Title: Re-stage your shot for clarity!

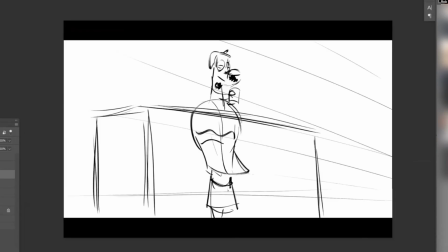[4:07]
So I'm going to have Penny somewhere here in a toga. I'm going to actually change her head angle more towards Mr. Peabody. Slight change, but it's ever so slight, but it's noticeable. Toga, I will, just to show a hand, maybe I'll put one hand, her elbow in the anatomy of it.
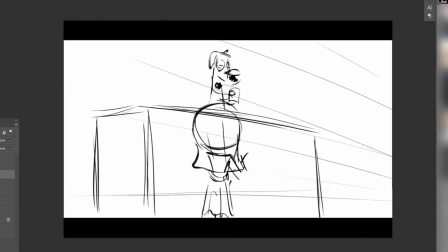[4:24]
Her head might be ending here somewhere. So this would be the shoulder area here. Put a hand up here just so I can see some acting, and I'll erase that stuff underneath.
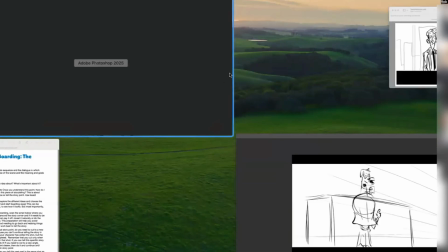[4:31]
And then the other Sherman is, and I always go back to my boards, by the way, for continuity.
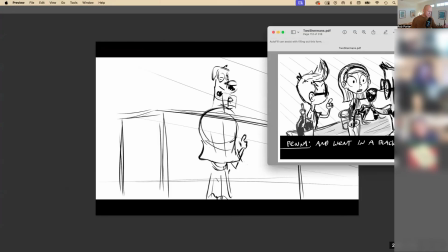[4:37]
He says, we went to a black hole. So look, the last time in this shot, I had Sherman looking at Penny.
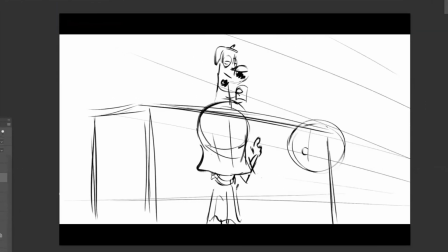[4:43]
So I want to make sure I still have that in this shot. And also, if I really want to maintain my perspective, I want to make sure that I have vanishing points going off in this direction. I also have vanishing points going off in this direction, which means his head on the basketball design, if you do it, that we bisect the sphere on his head, we make it into shapes.
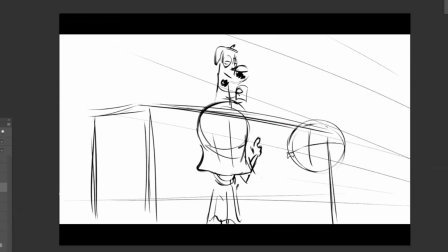[5:01]
I'd actually want to go like this and more like that. Does that make sense? The reason why I did that? Because we're shooting lower. So his nose would be here, and then glasses here, and this orbit would be there, and he's smiling maybe. I haven't drawn these characters in years, so it's not exactly on model, but it's just okay. Being on model, by the way, is not the most important thing, you guys.
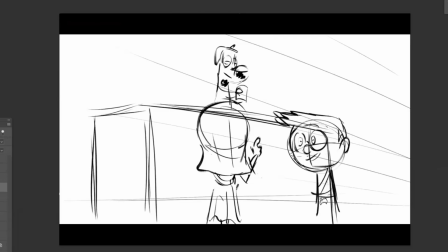[5:19]
You got to realize that it's the performances and the ideas that you come up with are far more important than anything else. And I will say that even on like Shrek 2, they would have a piece of paper they gave everybody on 11 by 14 paper, which is the biggest paper you could have.
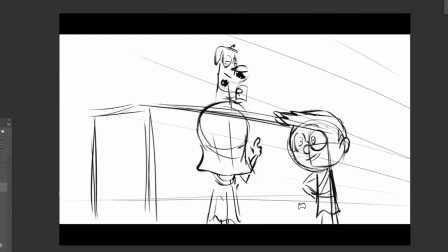[5:33]
And they were cut out of all the different ways all the artists drew Shrek. And it was given to everybody to let you know that, oh, you can draw him this way or you can draw him that way. And as long as it looked like him, everybody was able. It wasn't about conforming to make him look the same. It was more about the storytelling through the drawings. And I've said this a million times. So I'm back to me not being on model.
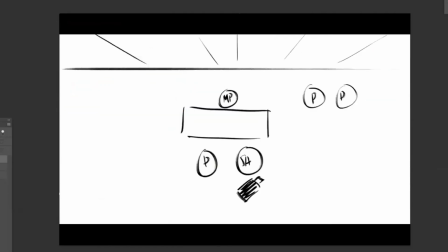[5:52]
I've got this staging. Look, I've gone from here. I've gone from the overhead, which is just my bird's eye floor plan to understanding where everybody is,
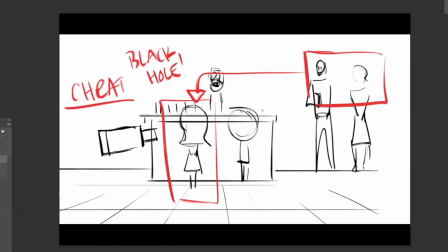[6:00]
to doing proscenium, flat staging to understand, to get down and you're like, oh, now I'm kind of on the set. And now I'm trying to figure out how it will look.
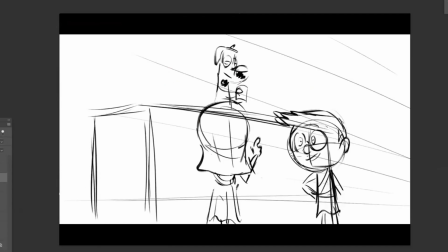[6:07]
But already in this staging, this is helping me understand when I see it, and I know that I want the parents over here, they're going to be crammed over in this corner too much.
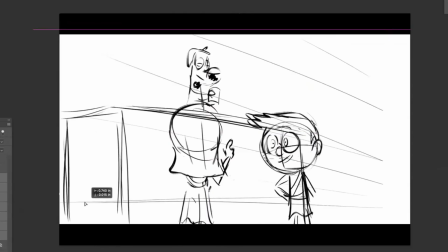[6:15]
So I want to bring everything over here a bit more like that to give myself some room for the parents.
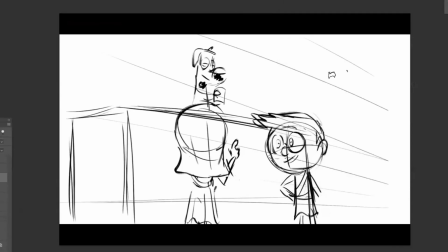[6:20]
And then I think where was Paul? He's on the left, so he'd be here. And does he have a drink? Oh, he has a drink on this hand. So, okay, hands there. And yes, I do basic shapes for bodies. It helps me understand things. I'm not I don't have the Kim Jong-gi ability just to like nail that stuff a lot.
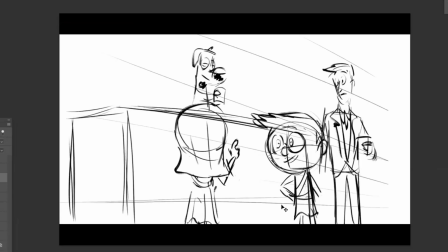[6:36]
Depends on the movies. Like I still can work very tight. So I'm going to put him here. Technically, he should be back behind here somewhere. And now by having this thing, I can layer Sherman here and maybe even fill him in to overlap the shot a bit like this. And then I'll put the mom here also. What does she look like? Okay. So I have the parents here. This is helping me get in this shot.
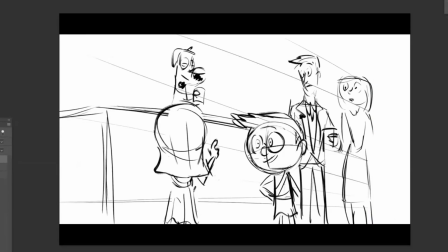[6:54]
What I don't like about this shot is that it's still not helping me isolate the idea very clearly. And as I said, I really wanted to link these guys with this character. I've got him here. I got him here. I want to challenge myself to see if I can get it more with her. So this is part of the challenge of staging.
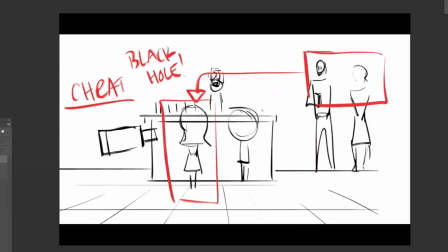[7:12]
But I have gone a lot closer from here. That's better. That's much better even. And this would work.
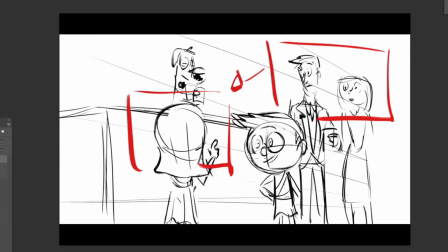[7:17]
But the point is, I want to highlight their reaction against the words that she's saying. And in guiding my audience's eyes to look where I want them to look, I'm giving you guys too many opportunities to look in all around the screen. It's not necessarily weighted towards anyone in particular. I feel like I'm looking at Sherman's expression.
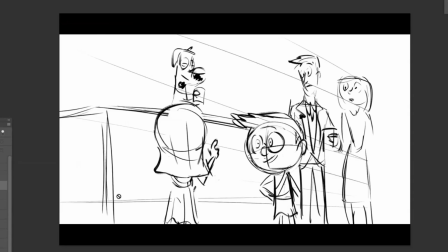[7:35]
I got the parents over here. I want their reaction. It's not really telling the story that I want. So this is the thing that we have to do as visual storytellers. We have to ask ourselves, what's the story point of the shot? The story point is the parents react to hearing Penny say that we got lost in a black hole.
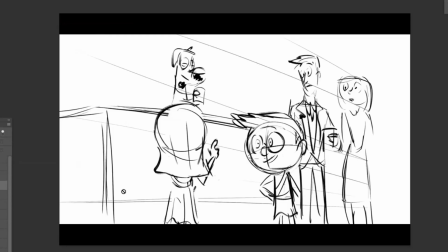[7:51]
I want to see her, and I want to see them looking at their daughter like, what have you been smoking? What is going on here? This shot doesn't do it. It is a lower angle. It's getting me closer, but it's not highlighting that idea.
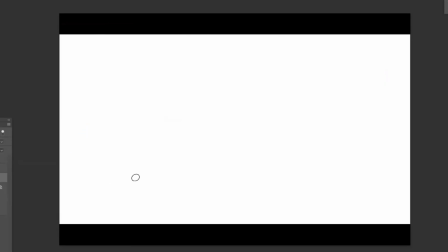[8:01]
Let's see if I can get in tighter. Everything I'm doing is helping my head get wrapped around what it is that I want to do. So it's not bad what I'm doing. So really ideally is I'm going to draw super big and blocky.
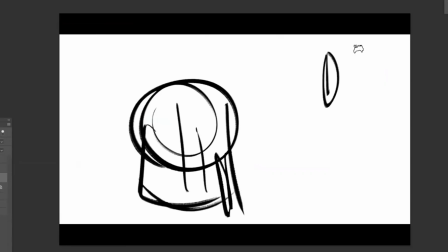[8:11]
Like here's Penny, and I want the parents to be somewhere in here in the shot. That's what I would love to have.